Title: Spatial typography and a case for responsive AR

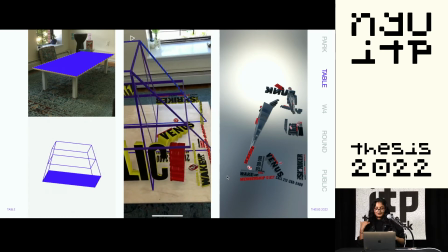I also thought this one worked better because everything slanted away from the camera and not towards it.
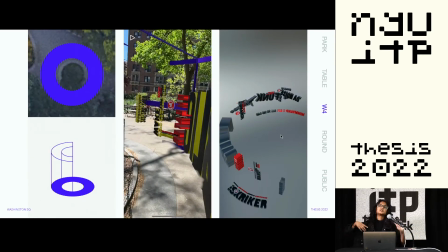For the Washington Square, nobody wants to go a full 360 to read a poster. I'm sorry, nobody's gonna do that.
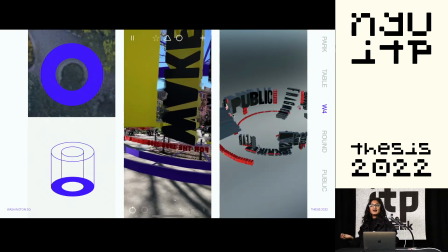But if you have to, if you absolutely need to,
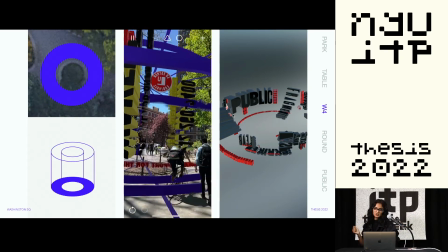the words would be facing inward, so that the viewer just has souped on and not move physically a 360 degree.
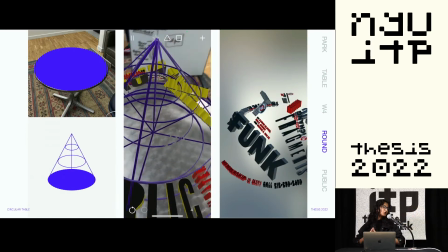For the table, because the trapezium worked so well, I thought a cone would work well too, because everything would be slanting towards it.
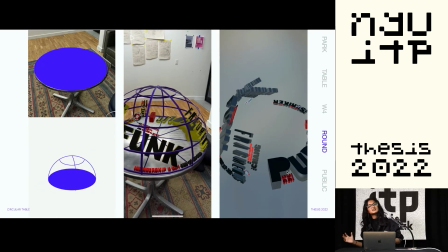Another iteration that I tried was a semicircle. it didn't work quite well because things were
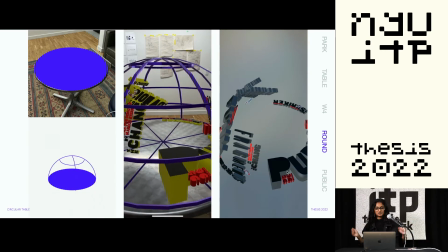bulging towards the camera and I just had to step back and see things.
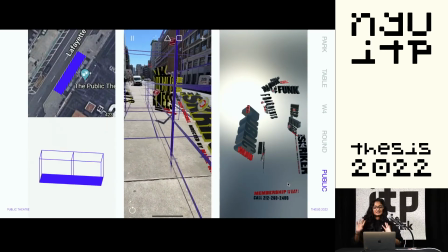For the public theater, for sidewalks in general,
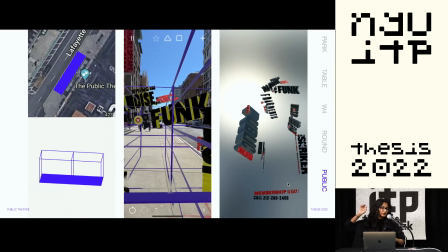I thought it was easier to have the midway clear so that you don't bump into people and get screamed at.
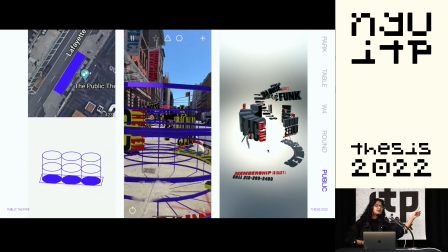Anyway, another iteration for this was this. I really loved how this one turned out, but this particular sidewalk was too narrow.
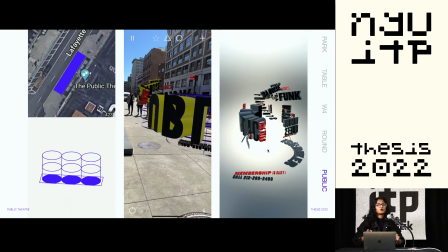So I think a slightly broader one would have worked better with this.
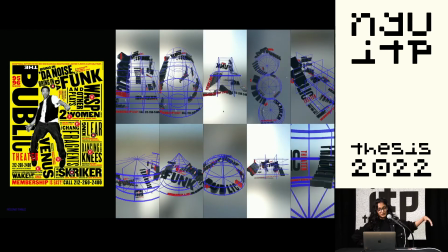So yeah, I explored this one poster in different ways spatially,
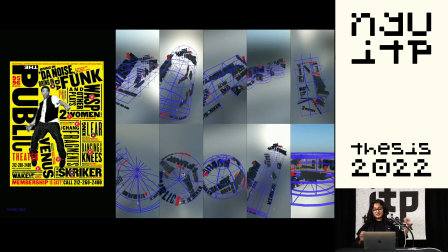but there are a million reasons I shouldn't have picked this poster as I won't get into it, otherwise I'll start crying.
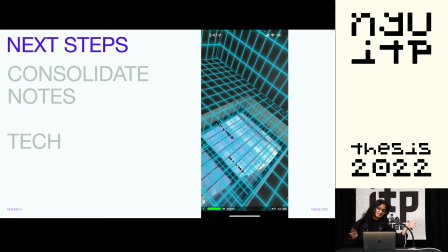Next steps would be to consolidate the notes and probably tech, like make it actually respond to the space.
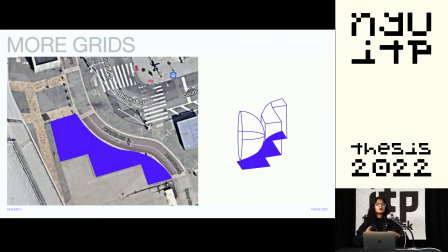I also want to move away from the traditional X in the Y and look at spaces that would provide for a more unique elevation or use the facades of a building as a grid.
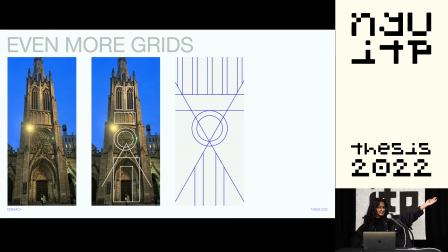For example, this church. It would make for such an interesting grid, right? Imagine a pro-choice poster on this church.
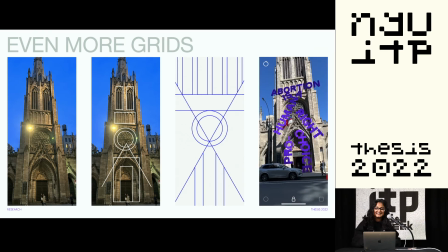It would be amazing. Anyway, I want to thank everybody.
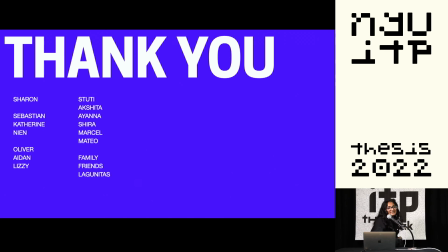Thank you. Thank you.